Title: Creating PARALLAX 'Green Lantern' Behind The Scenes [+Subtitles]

This is a big visual effects film where you actually have to create worlds and characters. So creating Parallax is very exciting. We're working to really create something visual and something tangible that is frightening. It was my greatest dream realized when I walked into that room and saw what they had done with Parallax.
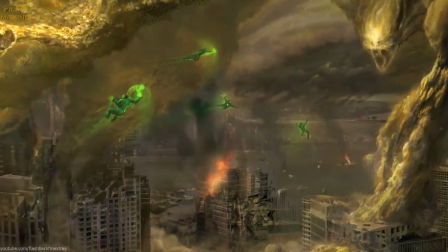(0:20)
It was brought to life before my eyes. I was blown away. One of my favorites, Parallax.
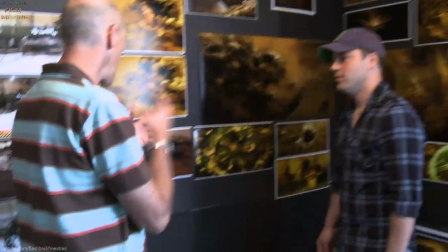(0:26)
It's largely the work of an artist, Justin Sweet. We all had a go at it, of course, and as the ideas became more refined,
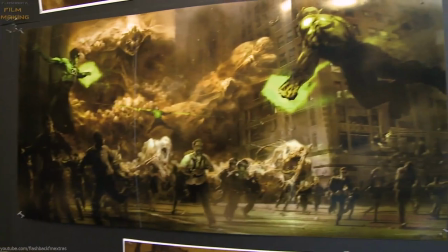(0:33)
it sort of came to be based around the husks, the spent husks of alien beings that have been consumed by Croner.
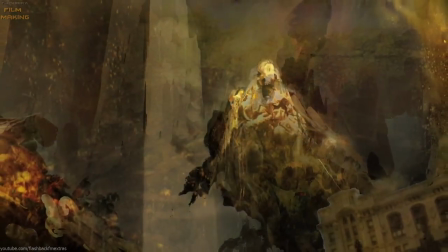(0:41)
All these appendages of fear, terror. It is. They're all built to terrorize people, to raise that fear, to get them more.
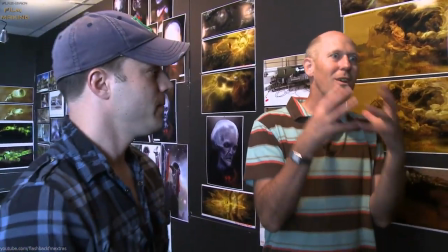(0:47)
I think it is, yeah. They instill fear in people, and when the fear is there, then that's what they go for, and they wrench that out.
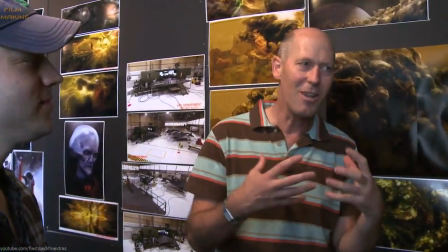(0:54)
And you can imagine, it'd be agonizing. so in a way the agony that you face when you die is still within the faces of these creatures. For Parallax, Martin's idea originally was that we wanted to create something that wasn't so much a specific alien monster,
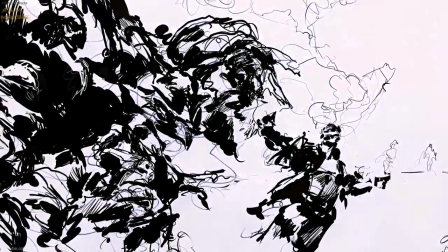(1:10)
it was something more amorphous.
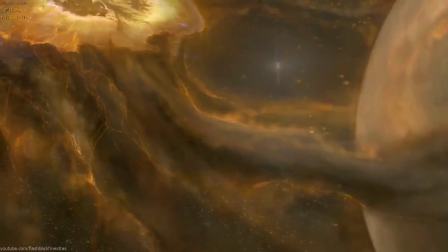(1:12)
I think he looked at one guy's image originally it was a sort of this kind of oil spill or something, light kind of coming through it a little bit and Martin kind of liked that idea.
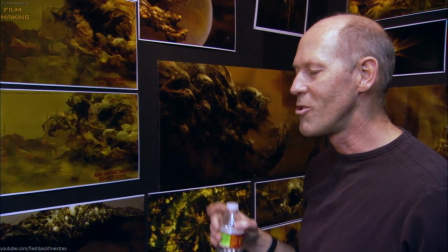(1:20)
Parallax, it started off as a thing called legion and it sort of has its roots in this word legion where, to me, that suggests like a horde, like an army.
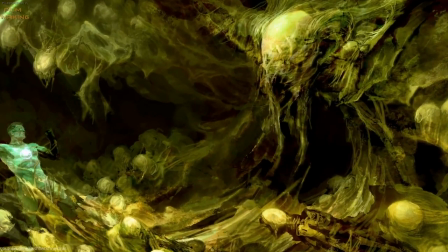(1:28)
We then come to grips with what it looks like visually, and we've always liked the idea of it not being a ghost.
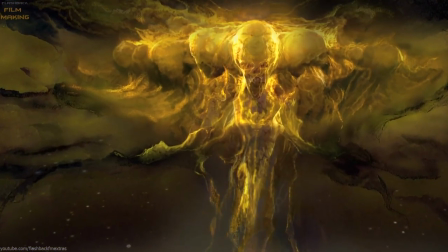(1:33)
It's actually something that's tangible and that is able to consume you, to eat you, rip you apart.
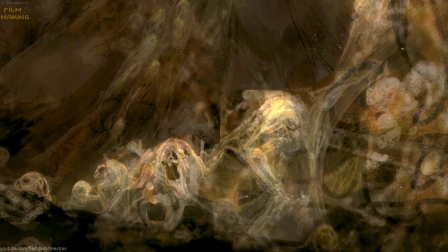(1:41)
This idea of all these souls being massed together and screaming in everlasting pain, it's like illustrating water. It's only the shape of whatever is containing it.
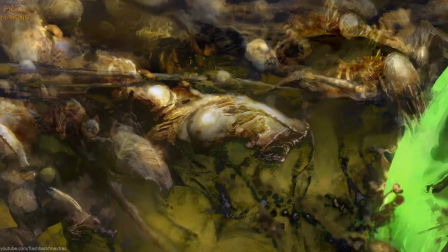(1:50)
When we look at it texturally, it's a conglomeration of alien species that has all become this sort of textural mass.
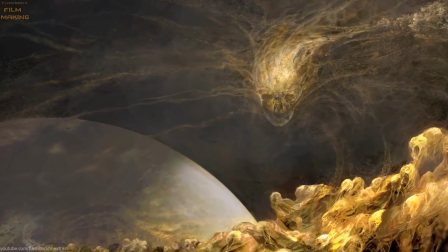(1:57)
You know, Cronus' face will be able to push itself out. It's almost like the way that a school of fish or a flock of birds is able to act like in concert with each other.
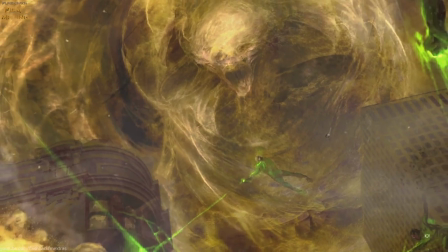(2:07)
The first sort of step we do after concept art is to build the same thing as a 3D model.
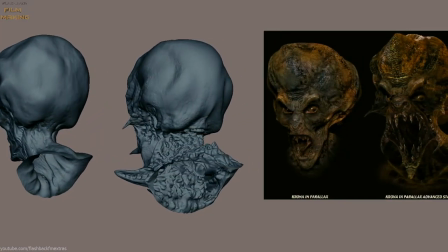(2:13)
So you'll be able to kind of look around and have a schematic kind of look at it and then add character personality to its face so it's a very interactive process and very collaborative. Just bringing life or movement to Parallax was a three-step process.
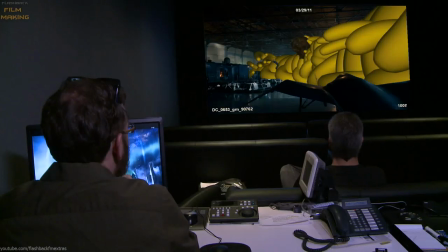(2:27)
First we created these like little pods or sometimes they called them bananas because they were they were yellow and it looked like these bananas just
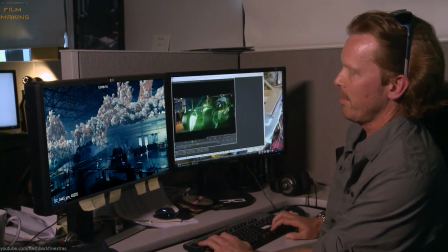(2:33)
kind of doing their predator type thing and then within it the effects team run massive agents within it.
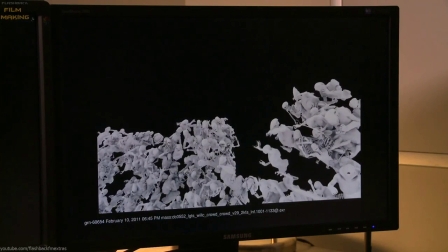(2:39)
This is actually a small section of these we run procedural animation on it so they somewhat interact with each other. You You know, we had animators going in there and animating each bone and each skull. We'll never get the film out. So they had to animate the body, and then all the bones had to correspond. If you tweak one thing that isn't working, then something else might pop out. And then if Crona's head appeared, that was yet another step where we'd hand-animate the main head of Crona coming out.
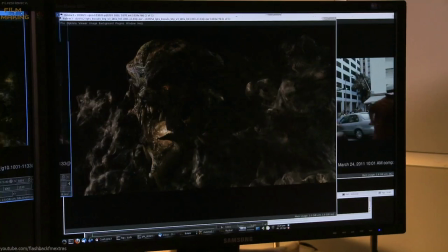(3:05)
One of the challenges with Parallax was actually a scale issue. We worked on him originally, really close up, and you could see all the writhing skeletons.
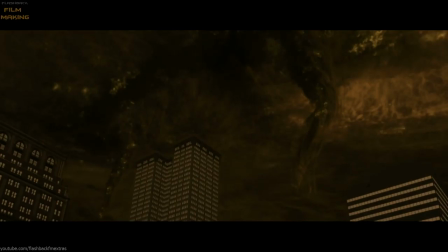(3:13)
And then as soon as we got wide on Parallax, He became more of a gray blob, so we had to go back in and rework Parallax so he worked in the wide scenes. As we got wider and wider in the streets, the scale of it was kind of a little hard to wrap your head around.
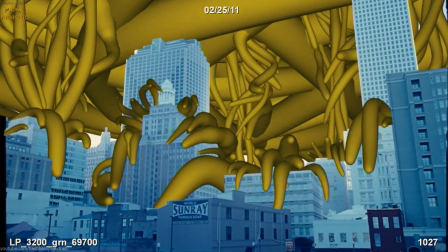(3:29)
Those shots are tricky because you're also trying to show all this detail of what it is and all these souls, but you're going wider and wider and it's just this huge, giant wall.
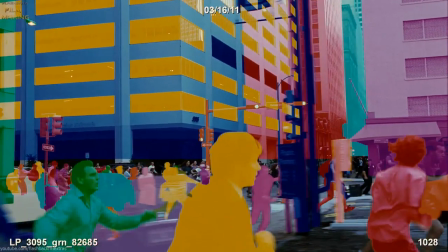(3:40)
Obviously, there's a lot of work to make sure he interacts with the environment, to make sure he casts shadows. to make sure he doesn't bump into things or go through them. So he was very much like a sort of bag of snakes. I think Martin called him a bag of maggots.
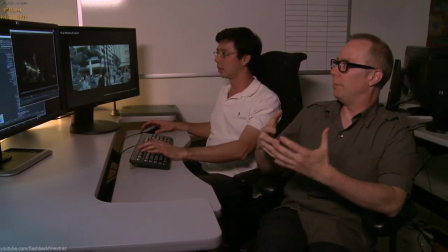(3:53)
In a city shot where he's running through the city and interacting with buildings and attacking people, it can get pretty complex.
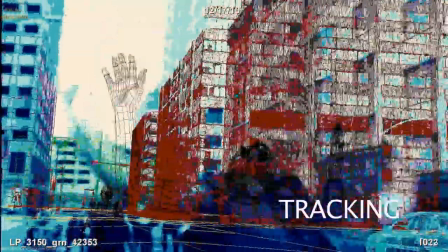(4:00)
And you're forced to kind of recreate in 3D space those buildings, what those people are doing as they're running down the street.